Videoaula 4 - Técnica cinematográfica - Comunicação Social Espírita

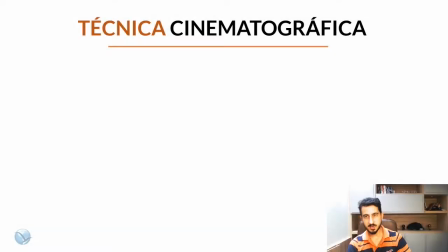[0:05]
Olá amigos, bem-vindos a aula sobre técnica cinematográfica.
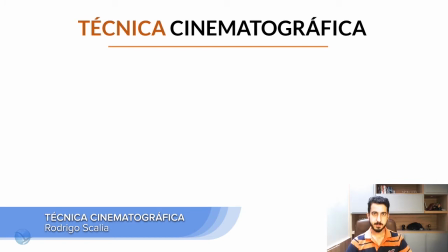[0:09]
Nós vamos dar alguns exemplos e alguns conteúdos que podem facilitar para vocês na hora de gravar uma cena,
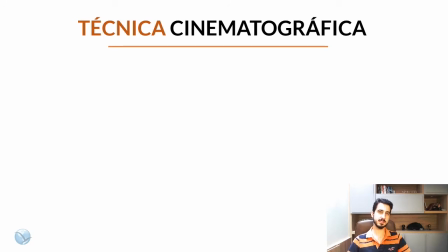[0:15]
uma curta-metragem, qualquer produção que vocês estejam fazendo para a TV Mundial do Espiritismo. Os conteúdos que tem aqui, eles são bem simplificados, eles são bem resumidos, mas já são suficientes para você, inclusive, aprender em outros lugares, buscar outras fontes, que você possa completar esse seu conhecimento.
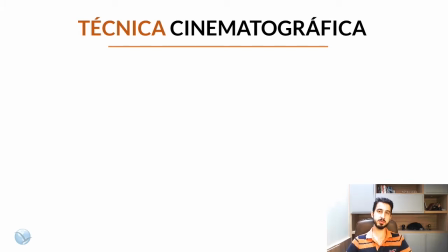[0:32]
Uma das coisas principais a se entender sobre a técnica É os tipos e diângulos que existem Por que isso é importante? Porque na hora de você pensar e planejar o seu filme Você já vai pensando os tipos de tomadas que você vai precisar fazer
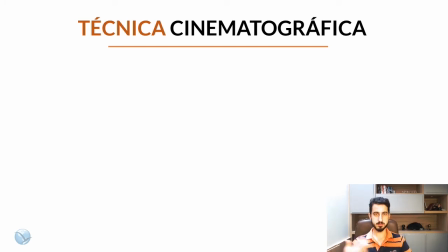[0:47]
Isso é fundamental para que as pessoas que estão conversando no projeto Possam entender o que vai ser feito, programar aquelas cenas Isso torna a coisa muito mais rápida Por isso que é importante entender quais são os tipos de tomada e quais são os nomes dessas tomadas.
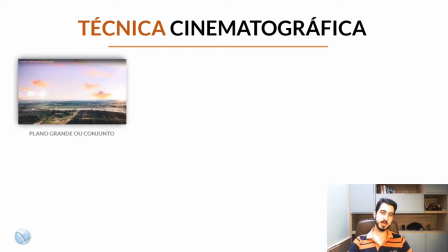[1:03]
Facilita muito a comunicação na equipe. O primeiro tipo é o chamado plano grande ou conjunto. Então você vai ter uma cena bem afastada, geralmente mostrando a cidade em que se passa, ou o local bem afastado de onde aquela história se passa. Vai localizar a pessoa no espaço. Então basicamente a importância dela é isso.
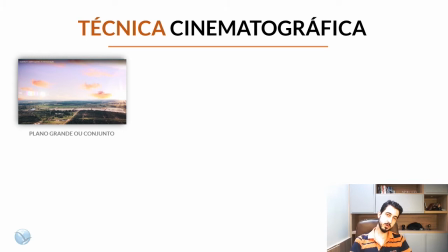[1:23]
Ela vai entrar sempre que tem o começo, geralmente, de um filme, você vai sempre ver localizando uma cidade ou em cortes durante o filme, principalmente quando muda de lugar. Então, se você começa o filme numa cidade e vai para outra, você mostra uma tomada daquela cidade antes de chegar no ator,
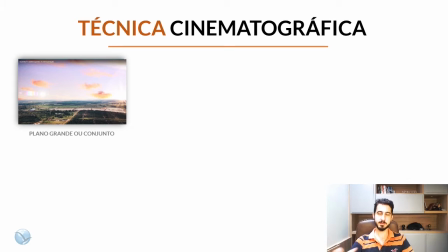[1:43]
porque senão você não vai comunicar para a audiência que mudou de ambiente.
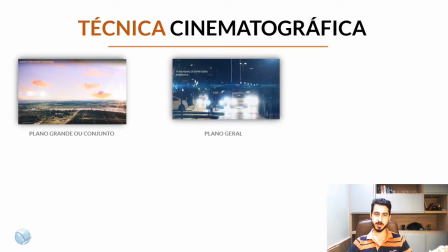[1:48]
O plano geral, ele mostra também ainda muito aberto, mas você já não consegue ver todo o ambiente, é bem mais, um pouco mais fechado, ainda sem ver os atores propriamente dito, sem estar fechando nos atores, você vai ver cenas da cidade, como acontece no Sozinho 1,
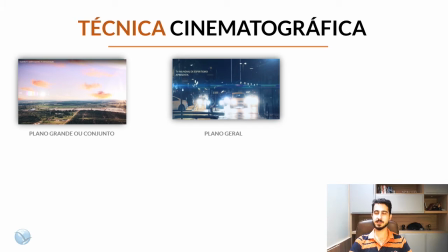[2:05]
ou você pode ver um lugar específico daquela cidade, um prédio, uma praça, alguma coisa desse tipo.
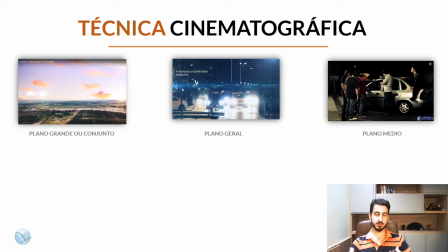[2:11]
O plano médio você vai ter os atores ou o ator da cabeça aos pés Ou então pegando pelo menos parte das pernas dele O plano médio ele já vai começar a focar,
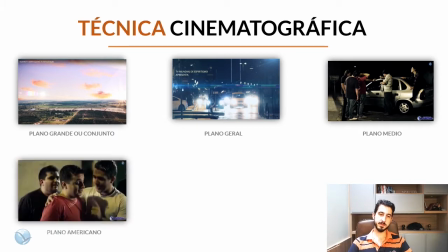[2:25]
você já vai estar chegando mais perto da sua história O plano americano é geralmente o que pega da cintura para cima Ou principalmente perto dos ombros para cima Você tem o primeiro plano que é o close up,
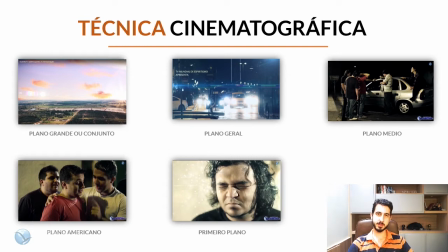[2:39]
que é bem famoso que você vai pegar praticamente o rosto da pessoa e
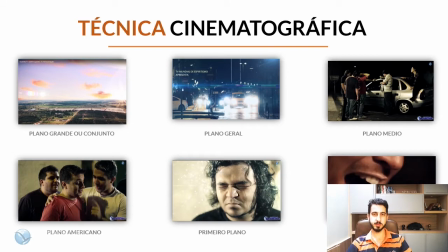[2:43]
o extreme close up ou primeiríssimo plano que você pega um detalhe do rosto da pessoa. Então cada um desses tem uma importância na hora de contar a cena. Geralmente a gente tem uma ordem que a gente passa mostra o local que a pessoa está, mostra a cidade depois mostra a disposição deles no ambiente,
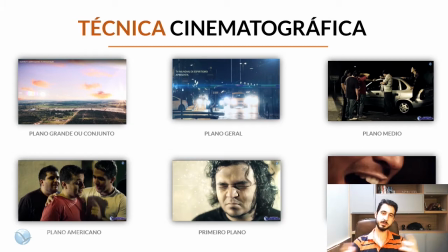[3:01]
que é o plano médio e depois a gente vai fazendo uma série de planos americanos daquela conversa e voltando para o plano médio. Esse é o mais comum. Quanto mais perto você mostra a pessoa, mais emocional é a cena Então esse é um conteúdo importante também Se você está mostrando um close-up do
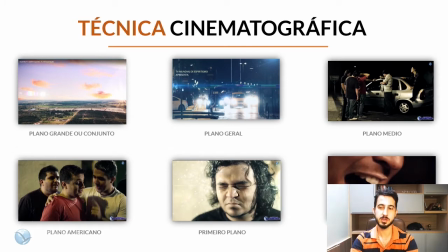[3:18]
ator Principalmente no momento emocional Aqui nesse caso o ator está chorando O espírito está tendo um momento de transformação Então vocês podem ver que a questão dos olhos fica muito próxima E isso é muito importante para comunicar a emoção Então você vê a pessoa chorando de longe,
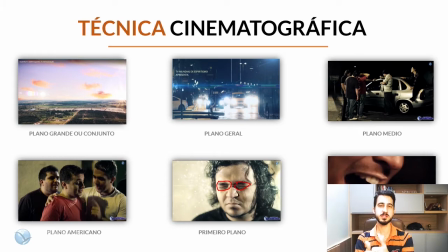[3:37]
você não tem tanta comunicação assim. E o primeiríssimo plano, Extreme Close Up, ele vai ser usado muito pontualmente. Vai ser lugares muito específicos que precisa daquela comunicação. No caso aqui foi com a boca dele, mas às vezes, por exemplo, uma chave que cai no chão.
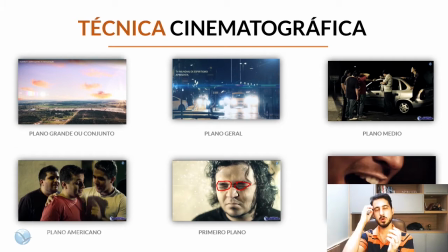[3:51]
Aí você mostra a chave no Extreme Close Up e a pessoa pegando. Ou um detalhe muito pequeno da reação da pessoa. Precisa ter um valor muito grande naquele momento e não pode ficar muito tempo nessa cena. porque é muito claustrofóbico, se você não conseguir ver exatamente o que está acontecendo.